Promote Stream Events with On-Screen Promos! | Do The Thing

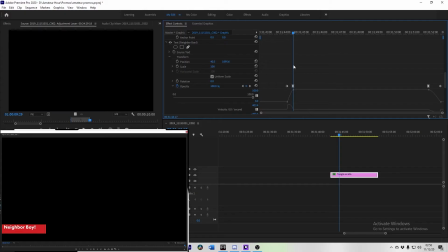8:09 All the slides, the fades, any kind of the animation, I always make sure to ease in when it's coming in,
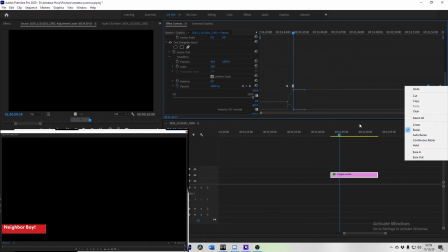8:18 and then when it's on its way out, ease back out on the way out. It just makes for a smoother overall look.
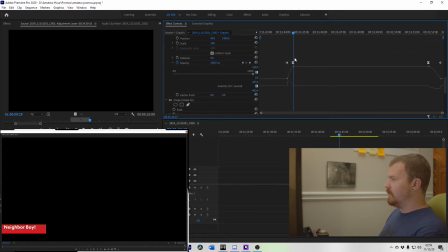8:25 So I have the main title come in 10 seconds, or in 10 frames, and then 20 frames after that, I have the secondary information fade in 10 frames as well. So we get a slide in, we get the title, and then we get the subtitle.
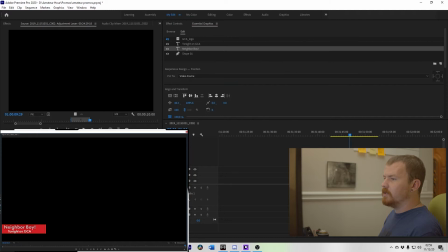8:44 For this one specifically, I'm going to change neighbor boy to our specific project. So GLL, I say morning with an apostrophe. That seems like fun. Going to change the font. Font's important. I feel like a lot of people sleep on font. But it's important to have a good font that fits whatever it is you're doing. So I went through, Adobe's got a nice little font catalog that you can use if you're subscribed to the Adobe suite. So I went through earlier today and found a good font that fit what we're doing here.
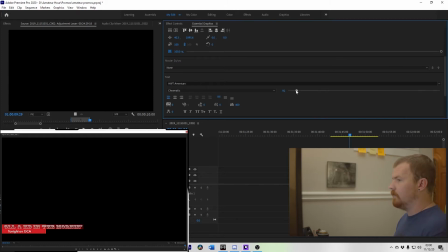9:25 And that is big. So I'm gonna need to shrink this way down. I'll be honest with you, this might be a problem. This is a problem. See, this font's too wide. In order to make it big enough to where you could easily read it, it would become so big that it's obnoxious, which I already said is something you don't want to do.
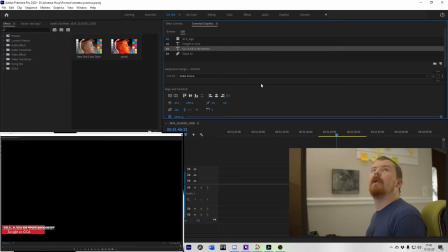10:02 Okay, so that could have been a problem, but all it needs is some new font.
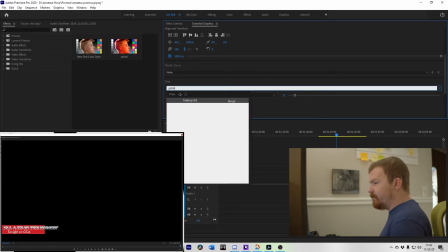10:07 Just gonna change it really quick to this fun font. And we got this cute little lasso font.
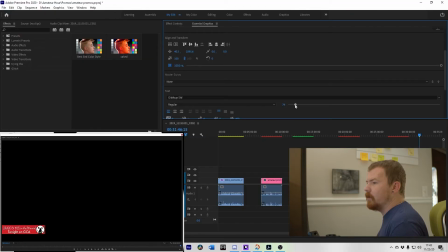10:14 That'll get the people going. Gonna size it up right with the logo, because I want to get as big as I can without being crowded. Underneath, we've got the little subtitle part. Let's see, since this is a morning show, I'm gonna call it
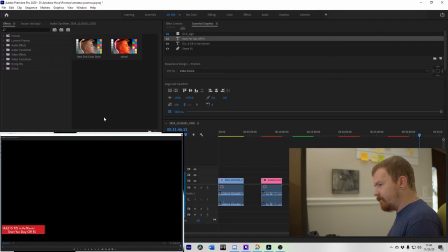10:32 Start Your Day Off Rat. Cool. Now we go into coloring. I like leaving the plain bottom text white because there's nothing special about it, so we just leave that there.
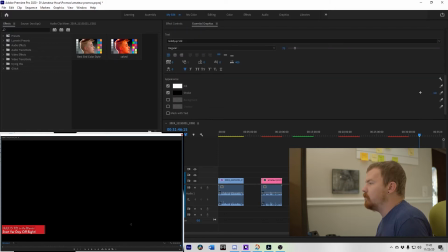10:49 But this top text, we're going to use those colors we took from earlier, right? Make that bright and orange. Let's see how this works. I think that looks all right.
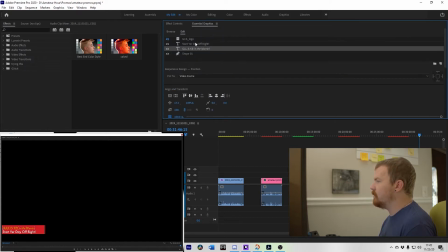11:02 I do think the font underneath it, because this is such a thin font, probably have a little less weight to it. Okay, I changed my mind. Instead of making it thinner, I'm just gonna make the font smaller. So now the last thing we need to do is put our picture. Usually we run it with the GCA logo, but since this is stream specific, I'm gonna throw the Guano Loco Lobo,
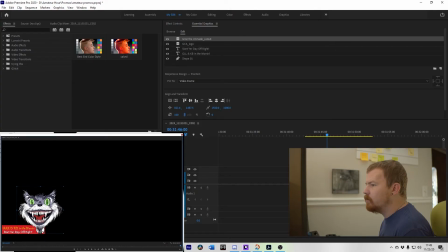11:26 Gron the Unmade in there. And I'm going to use the other logo as kind of a template. Now, since we've changed the logo, we're gonna need to copy the keyframes from this logo.
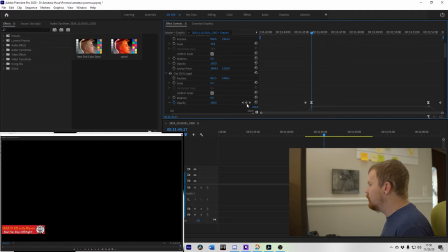11:43 So here is where this starts off. So I'm gonna drop the opacity here to 0. This is where it fades in.
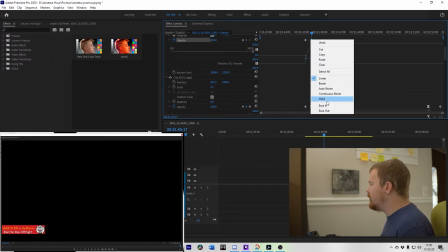11:57 I'm gonna do that. I'm gonna ease it in because that makes it nice and smooth.
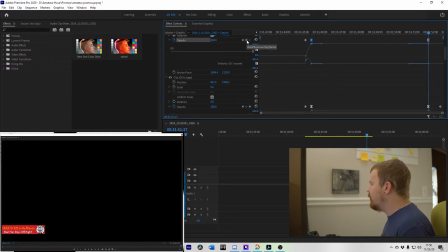12:02 I'm gonna go over here to this, add another keyframe, ease that guy out. I'm gonna go here, and this is where I drop the opacity once more. So, having copied that, our final thing looks like this.